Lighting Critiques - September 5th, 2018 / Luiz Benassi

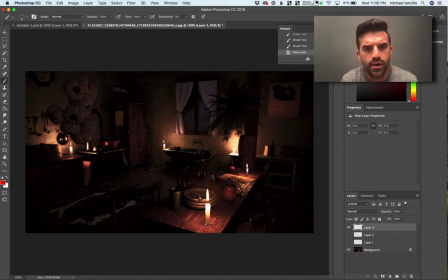3:21 A couple things with the outside. One is I think you're doing a cool job of getting some depth of field. Like this cabinet looks blurry and a little bit out of focus, but this line right here seems real sharp. And I'm wondering if I just check your Z depth pass and make sure that it's being blurred properly,
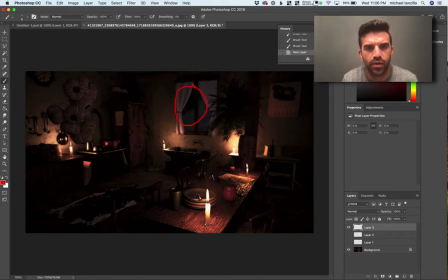3:39 because it looks like right in here it's getting sharper than anywhere else on that plane going back into space. I think your sky color and value is pretty good. I'm happy with where those are.
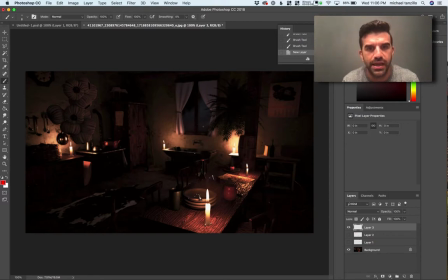3:54 I would just say that let's take this cloud and move it upward a little bit, just because it looks like it's on the horizon line and it's like a big fluffy cloud. Feels a little unnatural. I just would want to see it up a little bit higher.
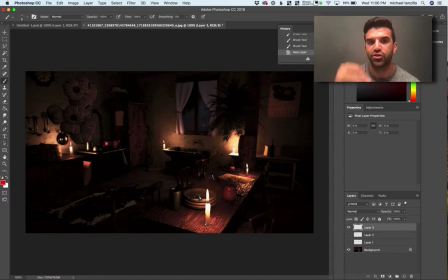4:10 I mean, it just kind of feels like we inside the house are positioned up in the clouds, like we're looking out evenly at this big cumulus cloud out there. So I would just lift it up this way so we can kind of maybe see the bottom of it, and a little bit more of the sky.
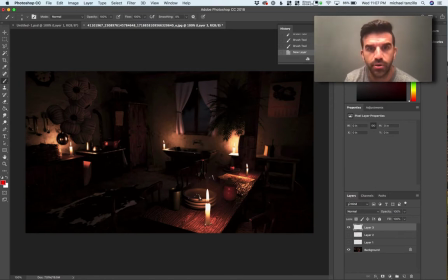4:25 Speaking of the sky, you're getting, it's dark, but you're definitely getting some saturation in the blues there. And I think that I would want to see some of those blue values entering here in the foreground a little bit,
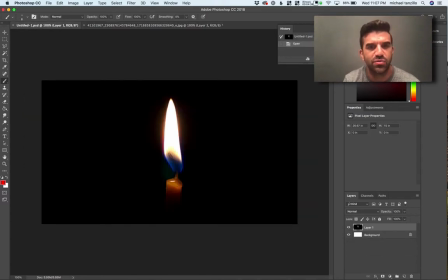4:38 because I was looking at some reference, and like even in this reference, this candle is very warm and glowy.
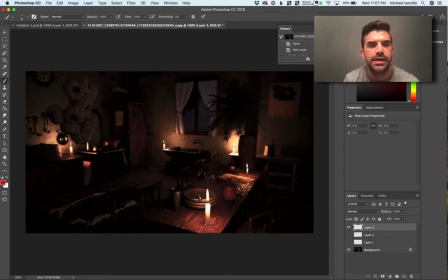4:43 Oh, that's one other thing, maybe a little bit extra glow around these candles, and just softening of the lines around the edges here. But if so the candle light is very warm, the environment light is very cool because it's a blue evening thing going on.
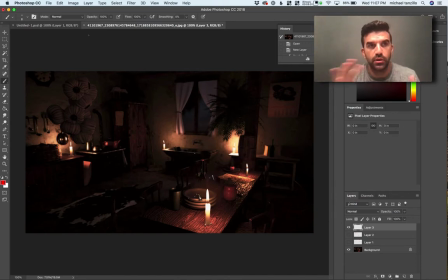5:00 Right now, all of the colors are a little bit, we're a little desaturated on them, which is totally fine. because it's almost like the shot is color balanced for the warms of the candles. So the candles are almost looking white, which is totally fine. I would just expect to see a little bit more of those blues popping out.
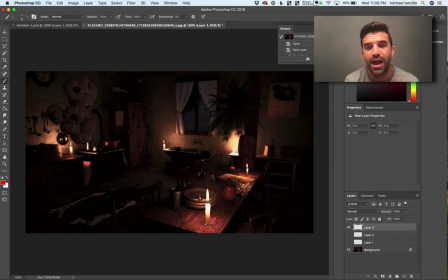5:19 So what I would do is, if you have any sort of fill light or ambient light bouncing around there, just like stuff that's kind of getting up into these corners, I would just give it a little bit more of a saturated cool. Give it a try, see what it looks like.
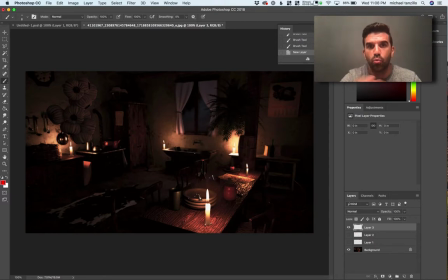5:32 It just feels like there's all either neutral light or warm light in this room, and it'd be cool to get some cooler tones in there as well to help balance it out. Additionally, I would just check out to see what's causing these vertical kind of sharp shadows right here.
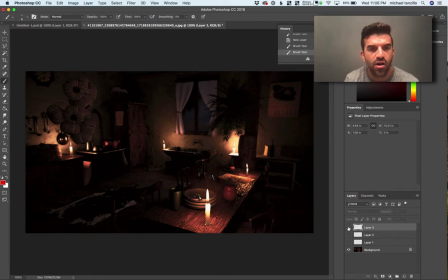5:50 I would just check in to see what's going on there. It's hard for me to tell just looking at this one angle. I feel like there's a light below with a small radius that's casting a bit of a sharp edge shadow, so I would look into that and try and just soften that up a little bit. I mean, the lighting itself is looking pretty good.
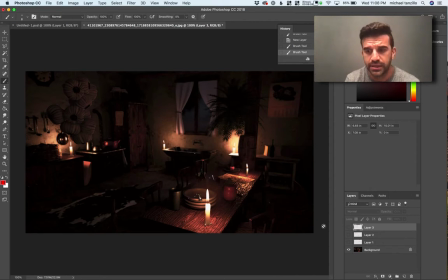6:07 I wouldn't adjust that too much. But let's see just a few other last things. These pots are getting a little hot. Not a big deal. Really liking the shaping that we're getting on the table here.
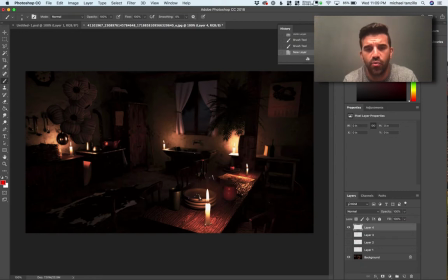6:22 This kind of specular highlight here, the way that the candlelight is falling off from here to here is very, very pretty. This little bit of light on here, on the plates, on the silverware. The silverware is looking a little bit cool. I maybe just warm that up a little bit. Like, you know, the way that the cup is specky but warm.
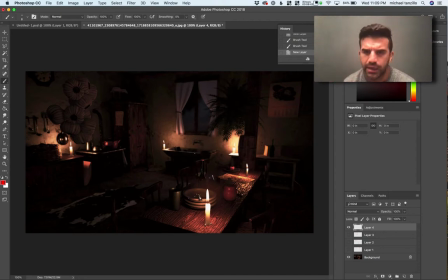6:41 The silverware seems oddly cool. I don't know why. But I would just do that. Watch the tabletop here so that doesn't get too bright. I think, like, yeah, so it would kind of feel more along this tone.
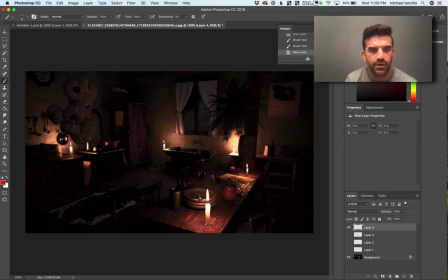6:54 Maybe a little bit brighter than that, but not quite that super bright there. Other than that, I feel like this is going in a good direction. Keep going, keep pushing. If you have questions, let me know. And again, let me know about my little box here in the corner if you hate that, if you like it, and we will go from there. All right, happy lighting.